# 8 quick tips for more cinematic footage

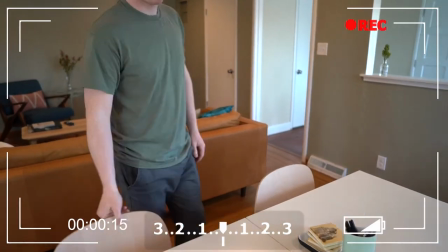5s
So, you want your videos to look more cinematic. You want your shots to look more interesting, more professional, higher quality. Well, all that sounds nice, but how do you make it happen? Well, don't worry, because I got you. In this video, I'm going to be sharing my top cinematography tips that you can use ASAP.
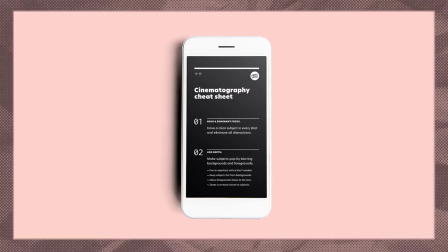21s
And by the way, you can get all of the tips in this video in a convenient mobile cheat sheet that you can download in the resources below. Tip number one is dominant focus. Dominant focus means that there is one area of your shot that clearly dominates all of of the attention of the viewer.
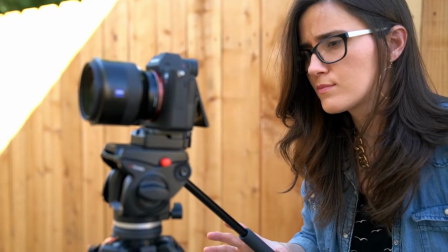36s
The last thing you want is for somebody to look at your shot and say, what is this? What am I supposed to be looking at?
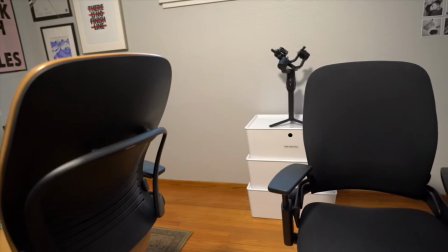41s
So like in these shots, I don't know what's important because there's no dominant focus. So every time before you press record, you better know what your dominant focus is and then you better frame your shot in a way that it's going to be the star.
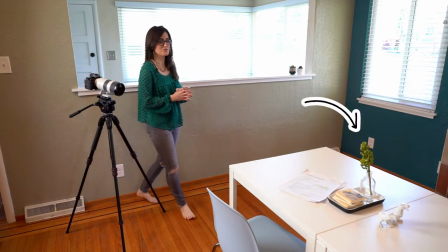52s
All right, so we're filming our shot here. We've decided that we want this plant in the middle of the table to be our dominant focus.
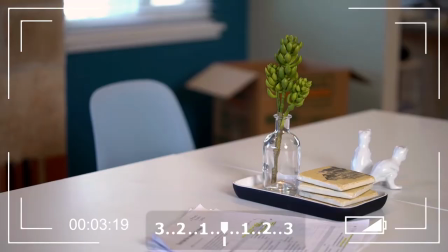58s
I could frame the shot like this, but I got a lot of distractions in the background. I've got this cardboard box and this chair, and it's just looking kind of messy.
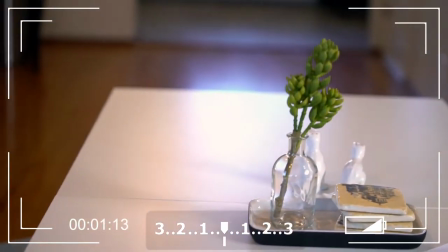66s
All right, so I like this light in the background. It's kind of creating this halo effect around my plant, making the plant the star, which is what we want.
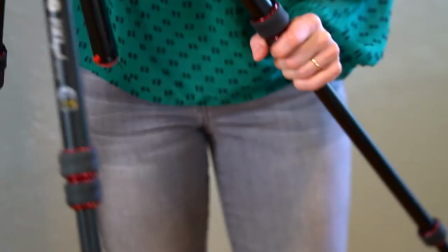74s
So now that I like the spot, I am going to move forward, backward, up, down, and see if I can make that light even more of an accent for the plant.
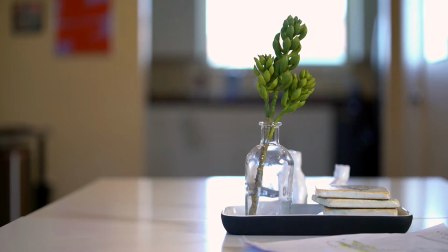83s
So I'm going to see if I can get that plant to be centered in that window and see what that looks like.
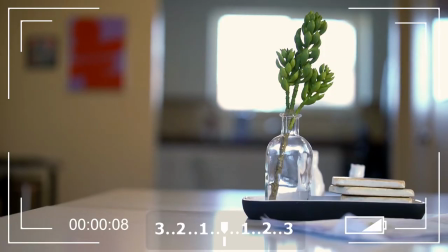90s
All right, that's almost there, but I want the top of the plant inside the window.
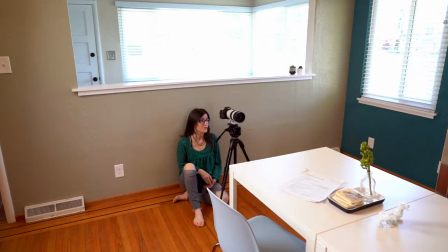95s
There we go. All right, we've got our plant right in the middle of the window. I'm loving the way this looks, but we can still refine a little bit more.
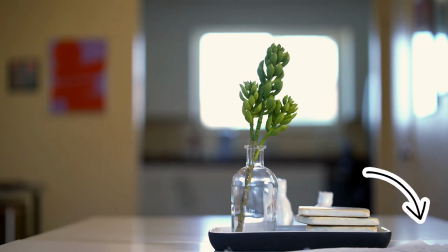102s
I don't like the way these papers are on the bottom edge, for example, so we're going to zoom in and get them out of the way.
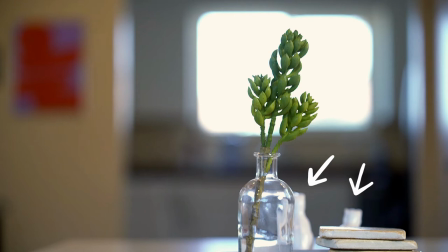107s
We've still got these salt and pepper shakers on the table that look like this blurry blob behind the plant bottle, so I want to get them out so they're not distracting.
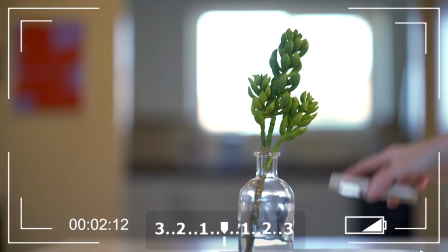117s
I could also move those coasters and
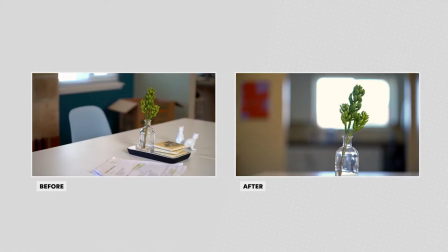124s
there is our finished shot everything that's in the frame is there for a reason and it's there to make our plant look like the star it's the dominant focus tip number two is depth so when a shot has depth it has all of these layers from
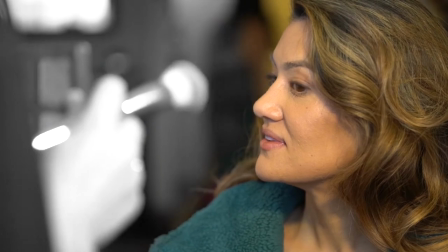136s
front to back with one of those layers being in focus and the rest of them being blurry so depth makes shots look 3d it makes them look full of life and it makes your dominant focus stand out.
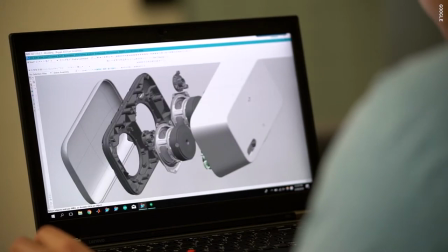147s
So here are some examples of shots with really great depth. You can see that the subject is in focus while the foreground and background are not. So to add depth to your shots you want to control what's in focus in them and one of the best ways to do that is to adjust the aperture.
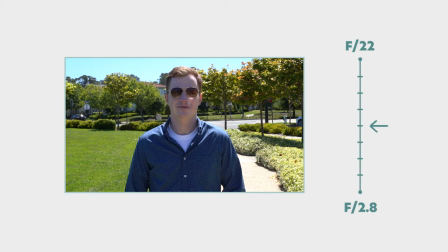162s
So aperture is a setting with an F followed by a number and the lower the aperture the less stuff will be in focus in your shot. On the flip side the higher the F number the more stuff will be in focus in your shot and so everything just starts to look flat at a certain point
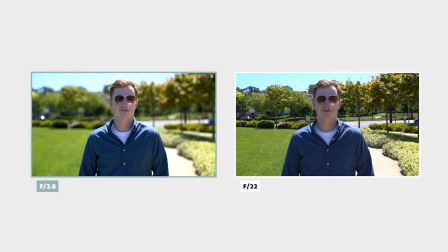176s
and you can see how much more depth that shot on the left at the low aperture of f2.8 has then the shot
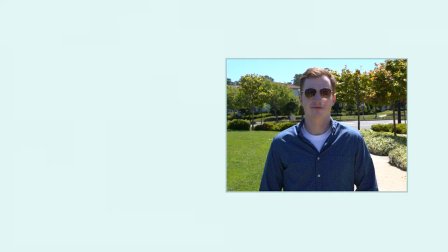183s
on the right at a high aperture of f22 so remember that an aperture that's higher means more stuff will be in focus in your shot that makes a shot look flat and an aperture that's lower means less stuff will be in focus in your shot and that adds depth another way you can
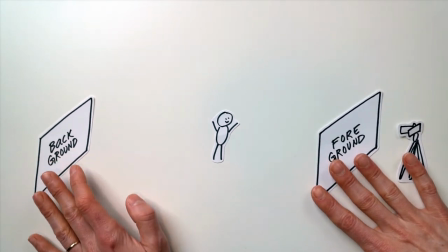196s
add depth to your shots is by controlling the distance between your subject and the background and the foreground
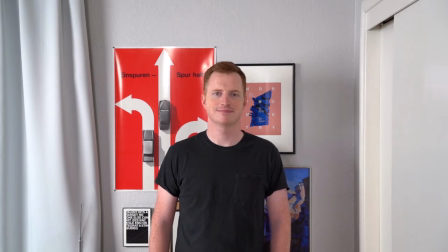202s
so if I put miles right up against this wall so that there's very little distance between him and the background, then both he and the background will be in focus.
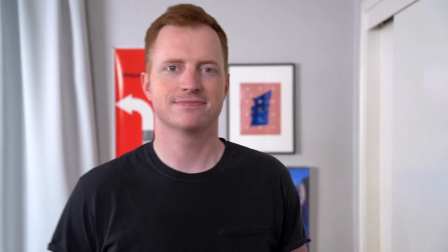210s
But the farther I move him away from the wall, the blurrier the wall gets and that creates depth and makes him pop against the background.
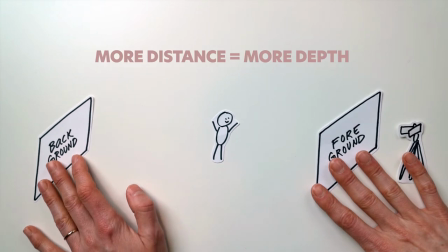217s
So just remember that more distance equals more depth. More distance, more depth. Yeah? Yeah.
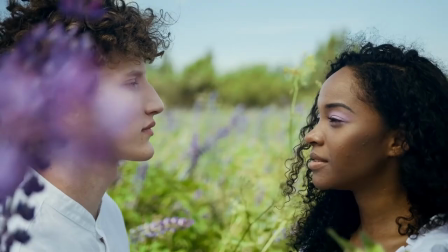223s
You can also use the foreground to create depth in your shots by having something blurry that's close to the lens and then having your subject in focus behind that.
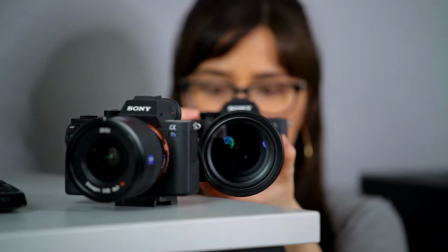231s
So if I'm filming Miles and I want my shot to look more interesting, I can move my camera behind some foreground object to create depth in the shot. And if I can't find a foreground object naturally then I'm just gonna create one by holding something up to the lens.
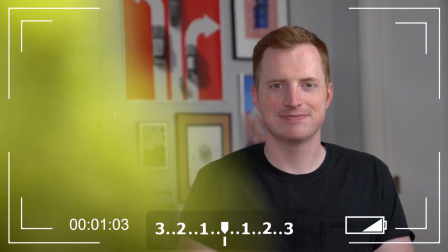248s
Yes, yes, that looks so cute! So you have lots of ways to control the foreground and the background and add depth to your shots. Tip number three is variety. So obviously you want to add variety to the composition of your shots and you can do that in a couple of ways. The first way is to change the size of your subject within the frame. So you want to film a mix of extreme wide shots, wide shots, medium shots,
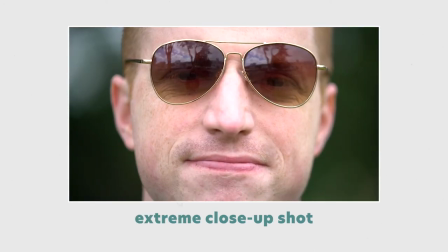272s
medium close-ups, close-up or tight shots, and extreme close-ups. I generally use wide shots when I'm first establishing a scene,
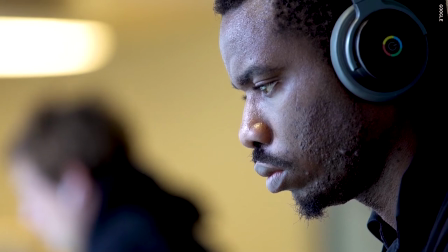280s
and then I use close-up or tight shot as the scene unfolds to show details like hands working or to emphasize emotions on the subject's face.
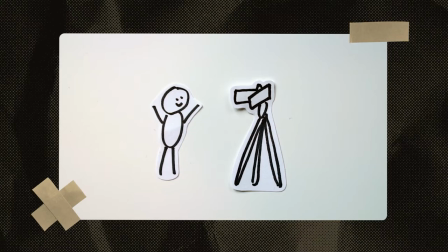287s
Besides changing the size of the subject within the frame, the other way you can add variety to your shots is to change the angle of your camera.
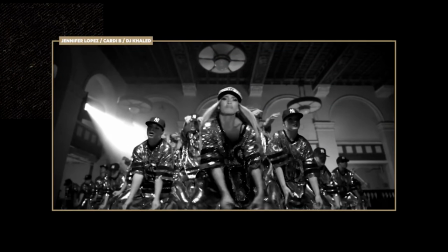294s
Low angle shots make subjects look big and strong and intimidating, so you'll often see them used in rap videos a lot or to make villains look scary, for example.
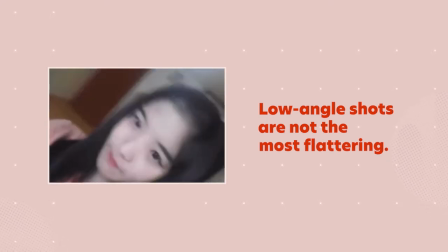303s
However, keep in mind that low angle shots are not the most flattering shots, so I generally try to avoid them if I'm filming faces or if I'm filming interviews.
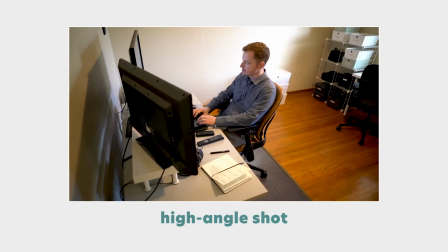312s
High angle shots make your subject look small and weak, or they can show your subject in the context of a bigger scene and don't be scared to climb on a
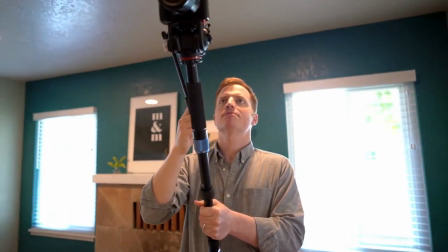319s
chair or hold a monopod or a tripod above your head to get those high angle shots.
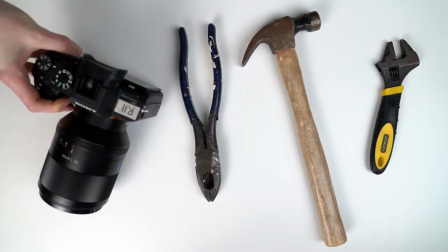324s
High angle shots are also great for overhead or flat lay shots that can show work on a surface for example and a lot of tripods
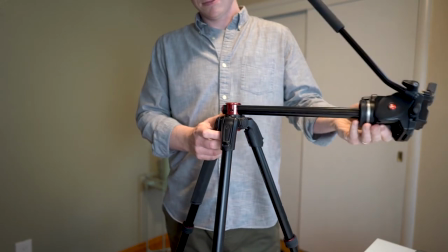330s
have a center column that you can pull out and fold down to get the shot but you might want to add a weight to your tripod so that
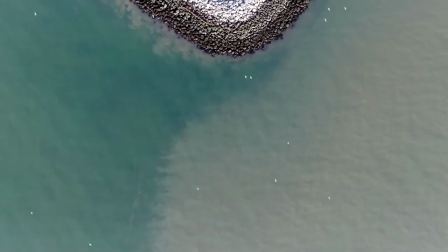337s
it doesn't tip over when you're doing this. If you want to capture an extreme high angle or a bird's-eye shot obviously you can use a drone for that And finally,
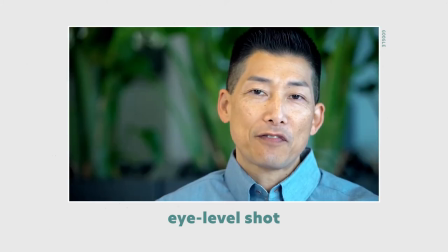345s
eye level shots give viewers a straightforward and honest feeling. They're really flattering and so they're great for interviews. Besides changing the angle of your camera up or down, don't forget to change the angle around the perimeter of your subject.
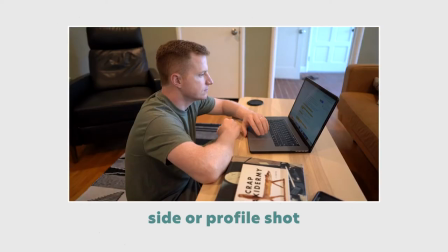357s
So you can film your subject from the front, from the side, or from the back.
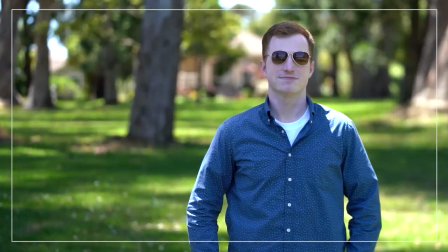361s
So remember to add variety to your shots by changing the size of your subject within the frame or by changing the angle of your camera.
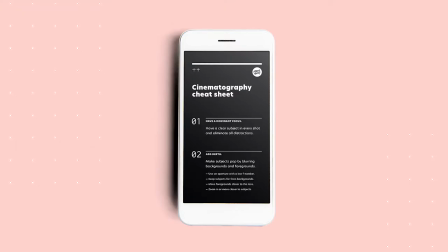369s
And I've got all of the shot types that I just mentioned listed in the cheat sheet, which is really convenient because you can just glance down when you're filming and make sure that you've got your bases covered. My next tip is the five shot rule and this is a filmmaking rule that says that whenever you are filming an important action You
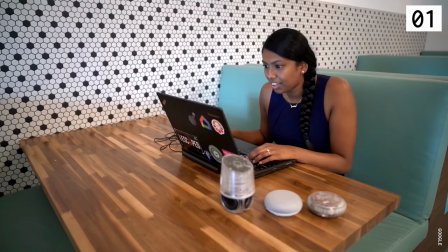384s
want to take at least five different shots of it So here's a scene we filmed of someone working at Google And you'll see that we got at least five
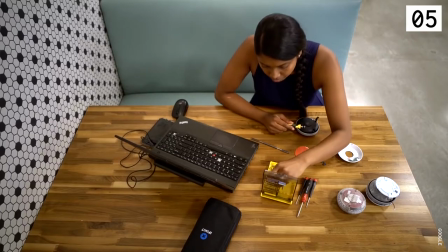391s
different shots of the same scene to make it more exciting
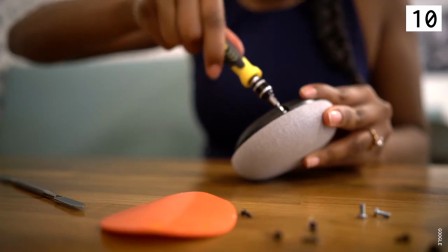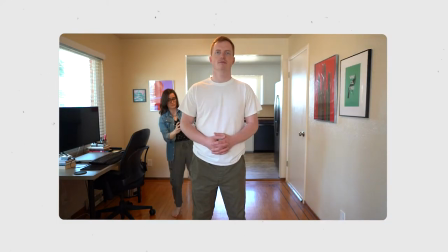401s
So remember that anytime you're filming an important action record at least five different shots of it The next rule is the 10-second rule, and the 10-second rule says that you should record every single one of your shots for at least 10 seconds.
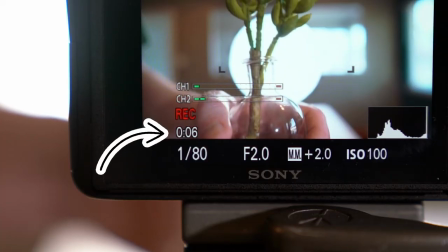415s
So you should press record and let your camera roll for at least 10 seconds before stopping your recording.
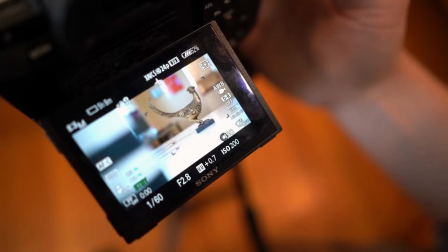420s
The reason you want to record each shot for at least 10 seconds is because you might shake the camera a little bit during the first few seconds you record,
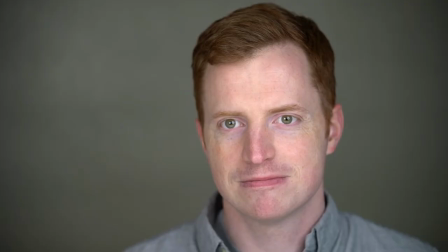427s
or maybe you adjust the focus or the exposure during those first few seconds, or maybe the perfect expression doesn't come on your subject's face until like the seventh second that you're recording. And so if you hold each shot for at least 10 seconds, you're going to ensure that you get a solid take every time. And I know it feels really weird at first, like 10 seconds feels really slow. But I promise if you get in the habit of this, it's going to make a huge difference when you go to edit your footage. Tip number six is movement. So movement is what sets video apart from every other medium in the world. And there are a few ways that you can add it to your shot. And the first way and the easiest way is just to have your subject move.
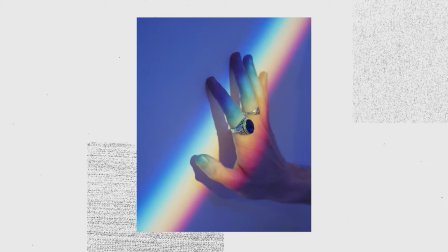461s
That is true whether your subject is a person, a plant, a hand, whatever. So look at these shots from American Idol.
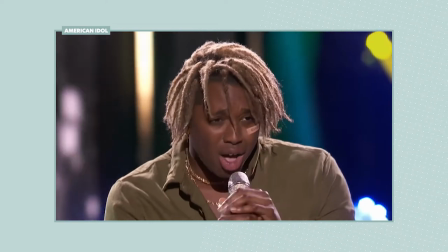468s
You can see that the camera is barely moving here, but it's the subjects that are moving and that's what makes things exciting.
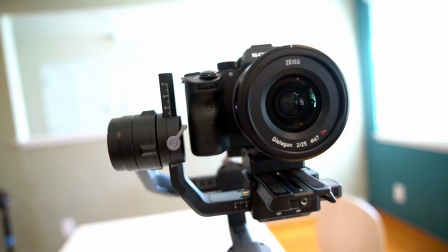474s
And that is something that a lot of beginning filmmakers take for granted. They make the mistake of thinking that they need to move their camera for every single shot they take.
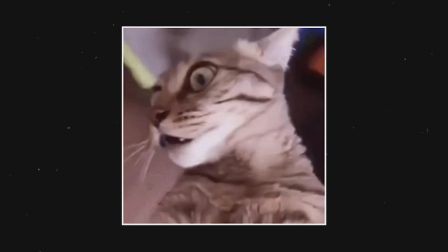481s
That can not only make your viewers feel motion sick, but it leaves a lot more room for error because shots with camera movement are so much harder to execute. However, it is getting easier and easier to get great shots with camera movement as technology advances, which brings me to the next way that you can add movement to your shots, which is by moving your camera.